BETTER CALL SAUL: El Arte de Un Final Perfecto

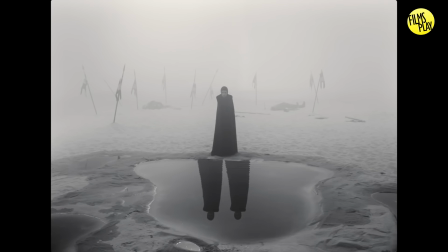[0:12]
Macbeth es una tragedia escocesa e inglesa escrita por William Shakespeare. En ella nos cuenta la historia de un condecorado héroe de guerra que por ambición de poder y
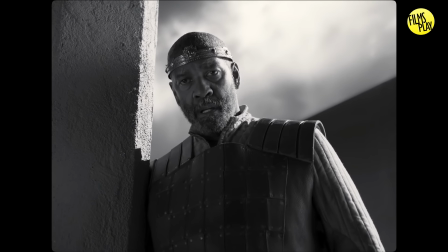[0:21]
tentación se lleva a sí mismo y a todo lo que posee o se añade a él al abismo.
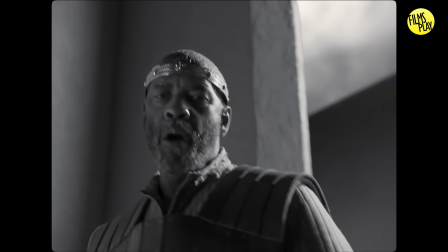[0:26]
Es la historia no de un villano, más bien de un posible candidato a héroe que toma malas decisiones, egoístas y ambiciosas por asegurarse un destino.
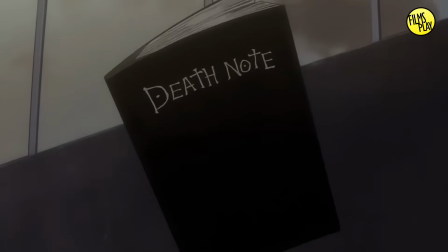[0:35]
Este arquetipo narrativo lo has visto incontables veces.
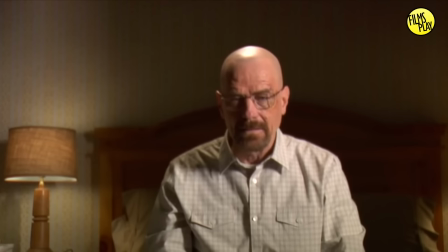[0:37]
Cara Cortada, Michael Corleone, Jordan Belfort, Mauricio Gucci, Walter White y ahora Saul Goodman.
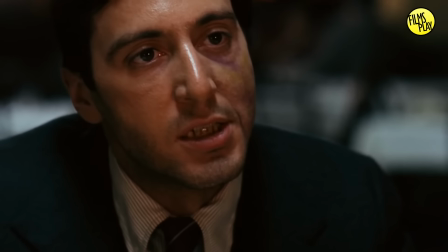[0:45]
Y la parte fundamental de este arquetipo no es solamente el hacer el mal o la distorsión moral del personaje.
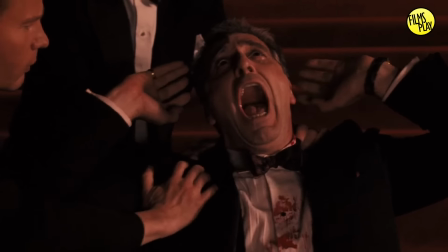[0:50]
Me atrevo a decir que la parte más importante de este tipo de historias y que conforman el propósito catártico o reflexivo de estas es
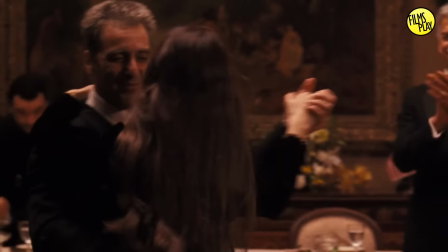[0:58]
aquel punto insostenible en donde las propias acciones del personaje caen sobre él con un peso estremecedor y total.
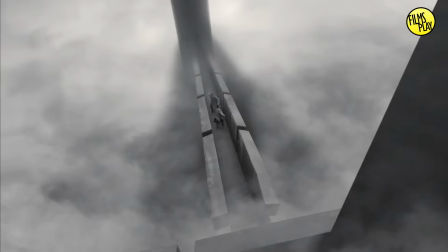[1:05]
En todo lo que llevamos de la serie jamás fue más pertinente hacer la comparación con la clásica pieza trágica pues la sexta temporada,
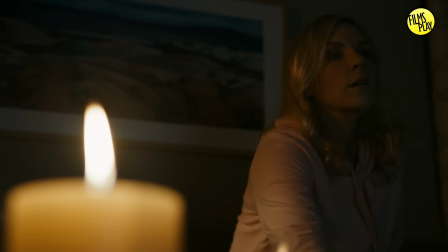[1:11]
ayudada con las últimas exhalaciones de la quinta, está exclusivamente ejecutada para arremeter este golpe tremendamente cargado de significado y penitencia para sus personajes.
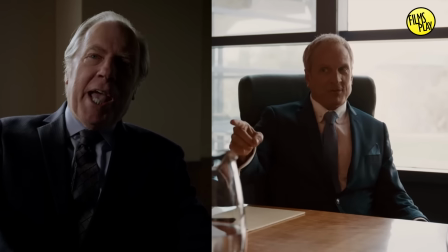[1:20]
Y todas las tramas y reflejos de la serie misma que son traídos de vuelta para este segmento no tienen otra intención que
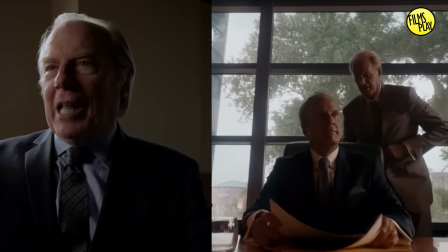[1:26]
formar el camino para una curva de descenso moral y funesta para ellos que ahora son castigados por sus propias acciones,
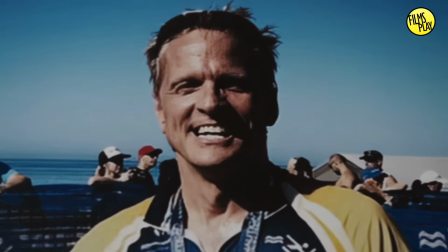[1:33]
una vez llegado su peor punto como seres humanos.
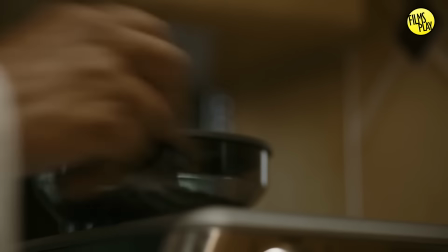[1:36]
La trama de Howard es una de las cosas más inteligentes que han hecho los escritores de esta serie, pues tiene varias finalidades importantes,
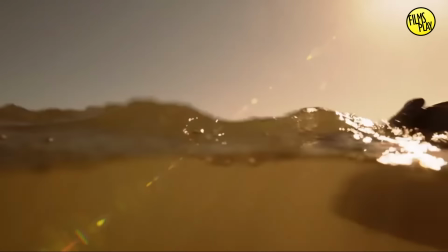[1:42]
tanto en la premisa como en el armado narrativo que lleva a este giro y a su consecuente uso en el final.
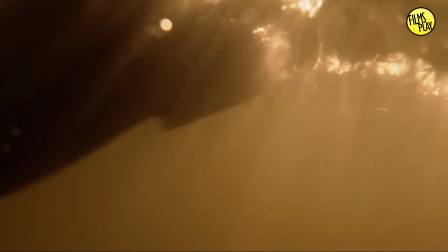[1:48]
En su momento David Chase, creador de Los Soprano,
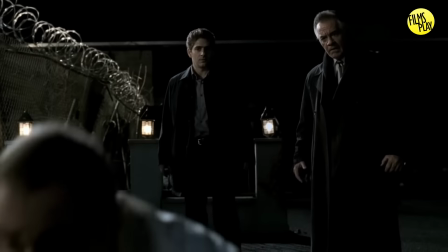[1:50]
comentó que decidieron hacer las últimas temporadas mucho más crudas y oscuras en cuanto a las acciones que cometían sus protagonistas porque la gente empezaba a tenerles mucha empatía.
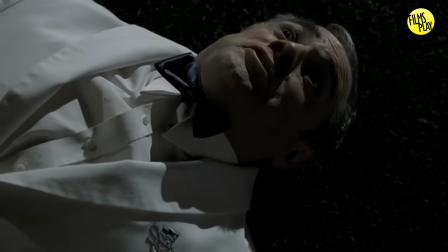[1:59]
Así que le hizo ver a la audiencia qué tipo de monstruos estaban viendo.
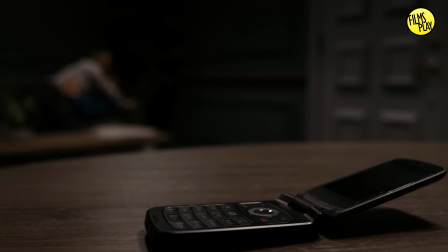[2:03]
Algo similar hacen con este arco en Better Call Saul para alterar tu bando ético y cómplice hacia Kimmy's Soul,
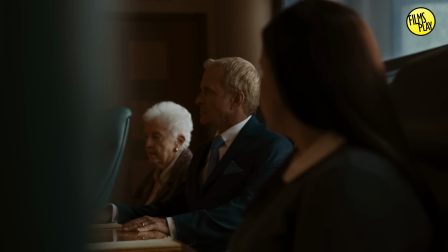[2:09]
pues es la primera cosa que hacen que no tiene una justificación de por medio, es una cosa pura y verdaderamente malvada, hecha por diversión.
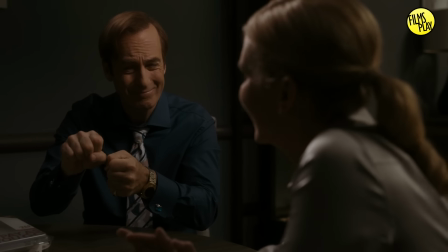[2:17]
Lo que le hicieron a Howard es la cosa más malvada que se ha visto en el universo de Breaking Bad,
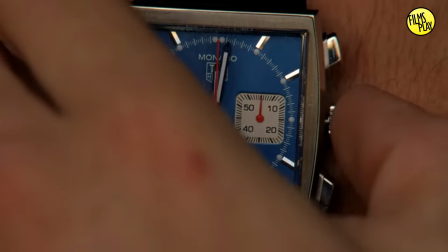[2:21]
pues incluso de las peores cosas que hizo Walter White fue siempre con un fin maquiavélico para seguir manteniendo un negocio a flote o salvar su vida.
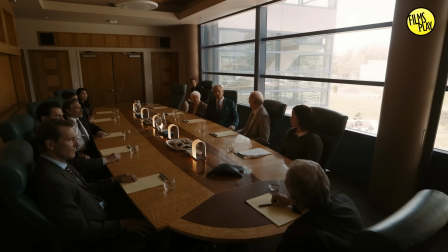[2:28]
Destruirle la vida a Howard es cacería por deporte. No tiene un detonante real fuera de la enferma mente de sus protagonistas y su relación basada
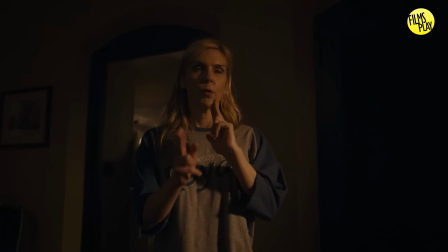[2:36]
enteramente en la complicidad y esta temporada se encarga de hacerle ver eso al espectador.
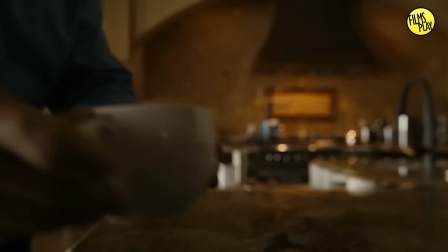[2:41]
Para incrementar esta redirección empática invierten tiempo en mostrar una ventana que nunca se habían molestado en mostrar.
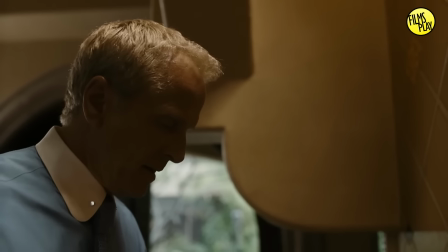[2:46]
La vida de Howard Mostrándolo en situaciones donde entiendes que no es un mal tipo Y que te recuerdan que las cosas malas en las que participó Fueron obra
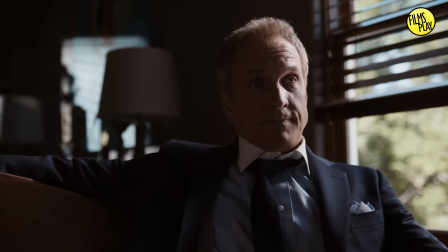[2:54]
intelectual de su socio y mentor La empatía se inclina entonces a sentirte mal por este personaje Y experimentar estas victorias estratégicas de los protagonistas De
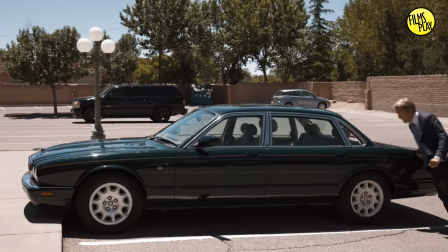[3:02]
forma agridulce Tenemos entonces un primer propósito Hacer un giro de empatía a los personajes Necesarios siempre en un arco corrosivo Pues
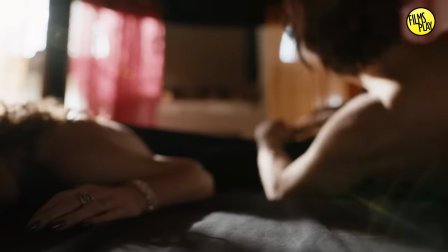[3:09]
si no se hace esto La trama empieza a convertirse en apología de lo negativo El segundo propósito que hemos visto esta temporada es más estructural.
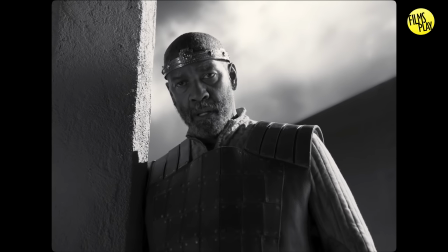[3:16]
Si bien dije que esta serie corresponde perfectamente al arquetipo narrativo de la trama de Corrosión,
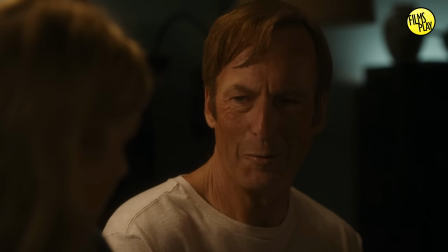[3:21]
realmente no habíamos visto los puntos esenciales para compararla a ese modelo, pues ante todo, lo más importante es la consecuencia.
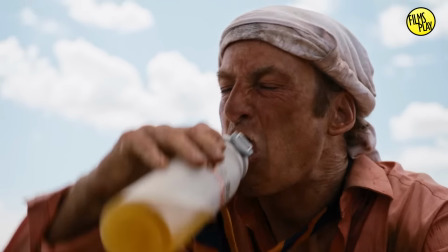[3:28]
Y Jimmy siempre niega la consecuencia, evita reflexionarla o verla como tal.
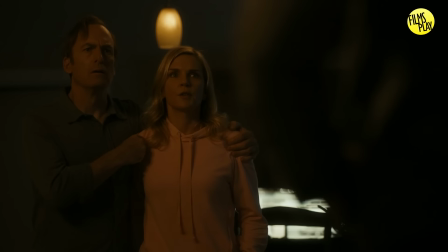[3:33]
Es hasta este episodio que tiene que enfrentarse a ella inevitablemente por cómo repercuten las cosas.
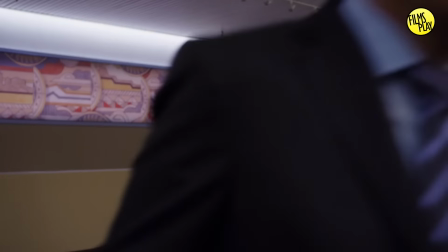[3:38]
Cuando su hermano muere, el personaje no nos permite ver un duelo ni un estado de sufrimiento.
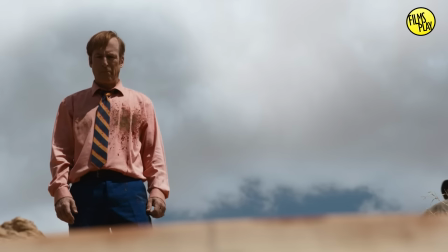[3:42]
Cuando se ve involucrado en la guerra entre dos cárteles, sale con 100 mil dólares, se declara un próximo camino, pero la consecuencia tangible y real es apenas esto.
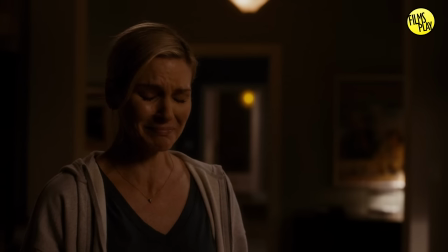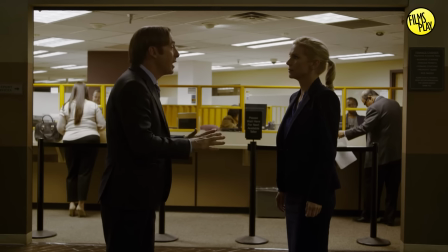[3:56]
Esta muerte realmente rompe un paradigma muy importante en la serie, pues existen solo dos tramas principales en ella, la trama de Jimmy y Kim sobre abogacía,
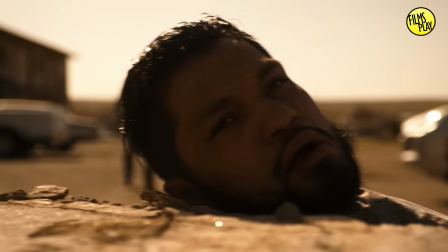[4:03]
moralidad, casos que superar, intelecto y estrategia, y la trama del cartel y la violencia que ocurre en segundo plano para conectar con Breaking Bad.
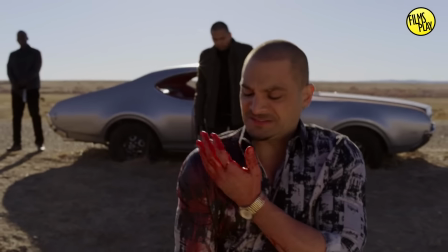[4:11]
Comenzó como la trama de Mike y Nacho, pero para la temporada 4 tiene una autonomía bastante importante que incluye a muchos más personajes y problemas.
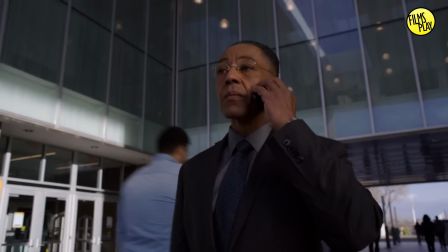[4:18]
Dichas tramas jamás se han juntado en una sola.